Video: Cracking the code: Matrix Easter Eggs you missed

don't know Kung Fu. Welcome to Screen Crush, I'm Ryan Airy. Let's talk about The Matrix Resurrections. We're going to go through Easter eggs, explain the hidden meaning behind the movie, and talk about what that ending means. But first of all, I want to provide a little context for the movie's meaning. Explaining this at the beginning of the video will help us to understand and discuss the movie's themes throughout the rest of the video. First of all, the original Matrix movie was very much about the internet of its time, 1999.
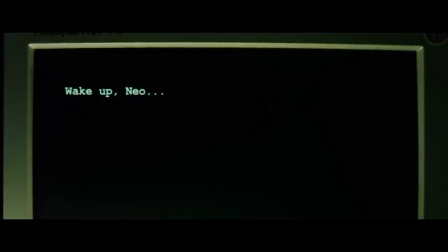People logged into the Matrix through phone lines and assumed code names, just like you would in your AOL chat rooms.
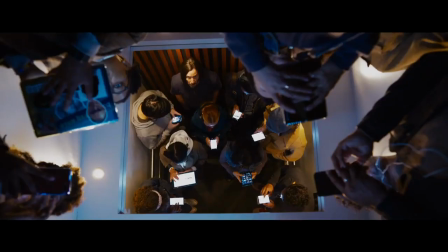So the Matrix was about how people use the internet, but The Matrix Resurrections is about how the internet is using us, how algorithms control our emotions,
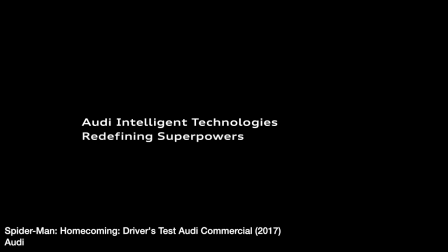tell us what to like, and use our familiarity with franchises to control how we feel about certain products that corporations are trying to sell us.
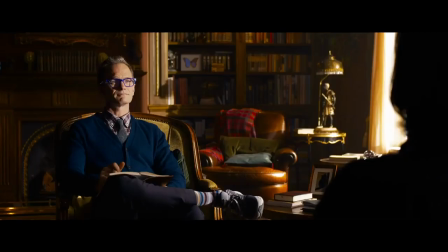Also, Neil Patrick Harris's villain, the Analyst.
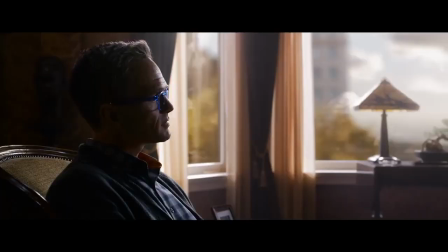We have a lot to explain about him later in the video, but throughout this video, think of him as the embodiment of reboot culture and the embodiment of social media.
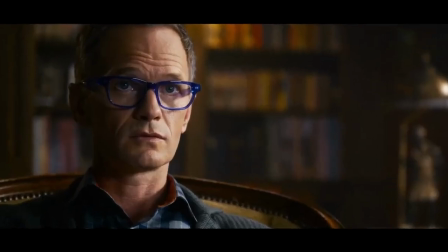In other words, he is like the all-knowing, all-seeing YouTube algorithm.
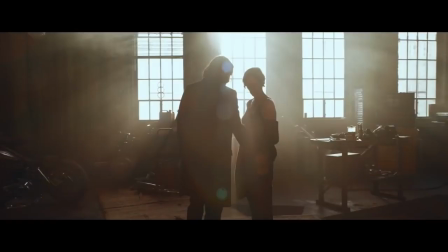Now with that out of the way, let's talk about this movie.
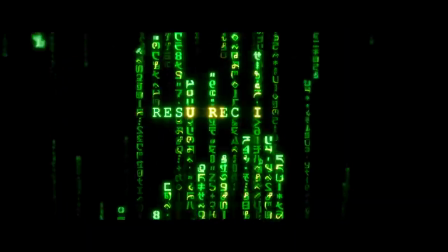We begin with the green Matrix code, just like in the original movies, but in this one, some of the code is flowing upward to indicate the resurrection of Neo and Trinity.
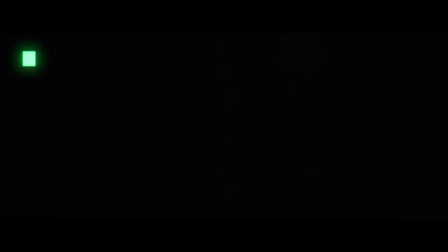We also begin with the voiceovers of the crew of Bug's ship, just as the original began with the crew of the Nebuchadnezzar.
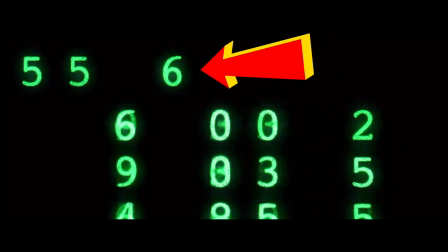And we see the same final numbers on the screen, 556. And finally, we end on the single cursor. But this time, Bug says this is old code, but it feels familiar. Now what she's talking about in the movie is Neo's modal. This is a tiny matrix that he has created within the matrix itself that is used to develop a character's AI by running them through several simulations.
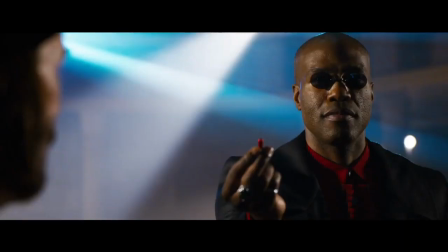In this case, he was creating and perfecting a version of Morpheus. But he actually created this Morpheus almost subconsciously.
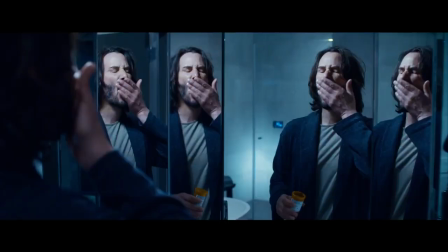Even though he's chosen this blue pill life, he still wants to get out of the Matrix.
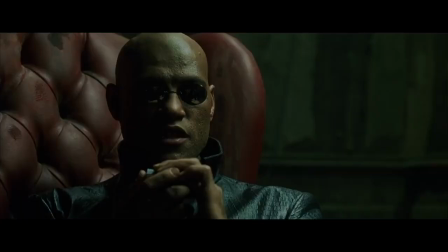Since there is no real Morpheus, he created a new one.
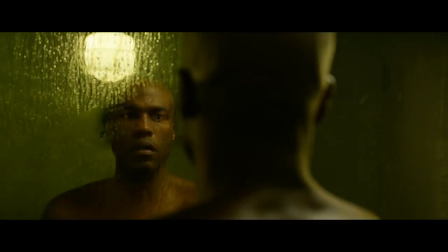Then he created a world for him to exist inside, where he could become self-aware after running through simulations over and over and over.
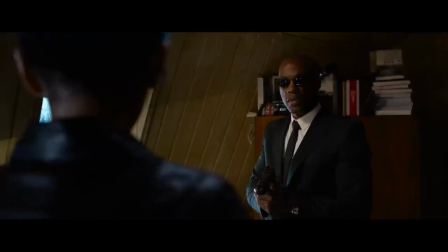No one was ever in the key shop, so I started looking.
So when Bug says this feels like old code, it's because this is Neo recreating the original Matrix.
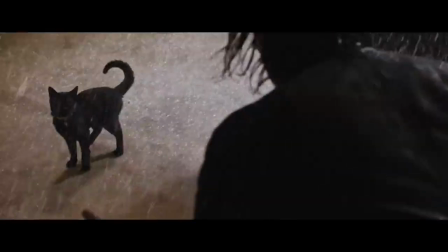And he knows that code because, well, he sees the Matrix. But in a meta way, old code that feels familiar is referring to this reboot that we are currently watching.
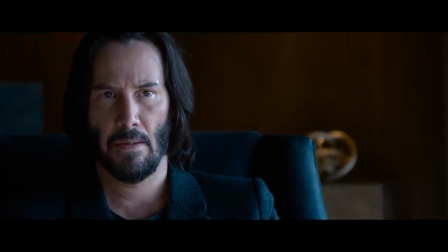The movie has a lot to say about the state of blockbuster cinema, specifically regarding franchises and reboots.
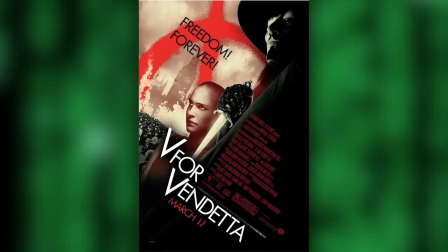Since making the Matrix trilogy, the Wachowskis have spent decades creating highly ambitious original projects, when what the movie-going public demanded from them was more Matrix movies. After all, there's hardly a property now that hasn't been rebooted, where we're given the same story with a younger, more ethnically diverse cast. And the studio banks on our nostalgia to get us to empty our pocketbooks.
Nostalgia. It's delicate, but potent. Nothing comforts anxiety like little nostalgia.
Bug even goes on to say that events in the modal are the same but different. Using old code to create something new pretty much describes the entire filmography of J.J. Abrams. So this movie is about the studio corporate structure that controls what media we see, specifically saying that the movie studios themselves are the Matrix.
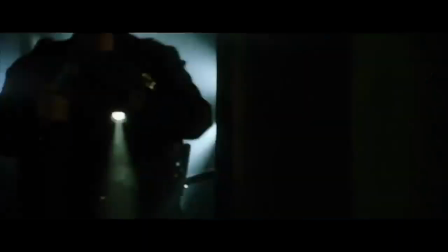Moving on. The first scene opens just like The Matrix, with SWAT team members tracking down a Trinity lookalike. But the first movie began with the light shining in our eyes, essentially saying that the filmmakers were about to shed light on the truth of our existence, to show us the light, as it were.
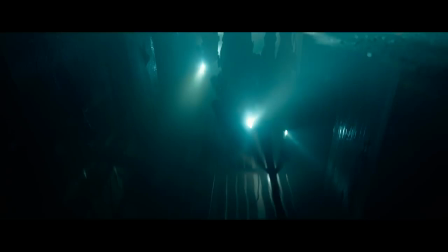But this movie starts on a reflection in a puddle, which makes the police seem inverted. This is a way of saying that what we're seeing now is just a reflection of what's come before. A reflection that is less than because it's dirty and on the ground.
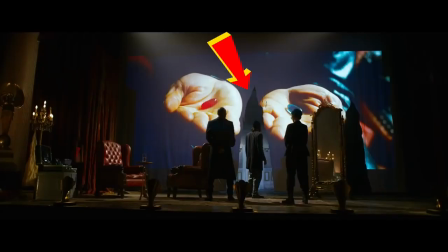The broken window behind the Trinity lookalike matches the shape of the tear in the movie screen that we see later, because just like that screen, this is a damaged facsimile of a real event.
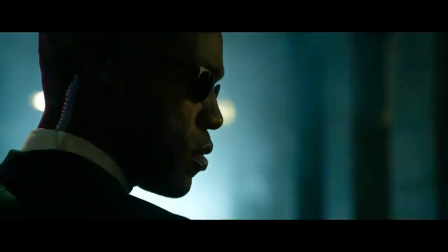Morpheus, as Agent Smith says, "Your men are already dead."
Your men are already dead.
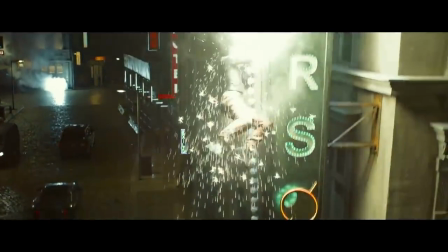One of many dialogue callbacks in the film. When Bugs escapes, the sign that she grabs onto is called Anderson's, a way for the model's creator, Thomas Anderson, to insert an Easter egg into the game.
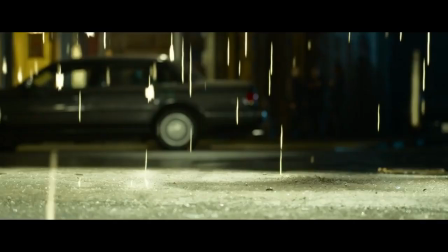And the falling sparks also symbolize the falling lines of the Matrix code.
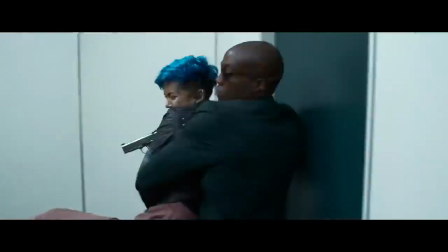As she escapes from the agents, Morpheus pulls her through a door into the back channel pathways that we first saw in Matrix Reloaded.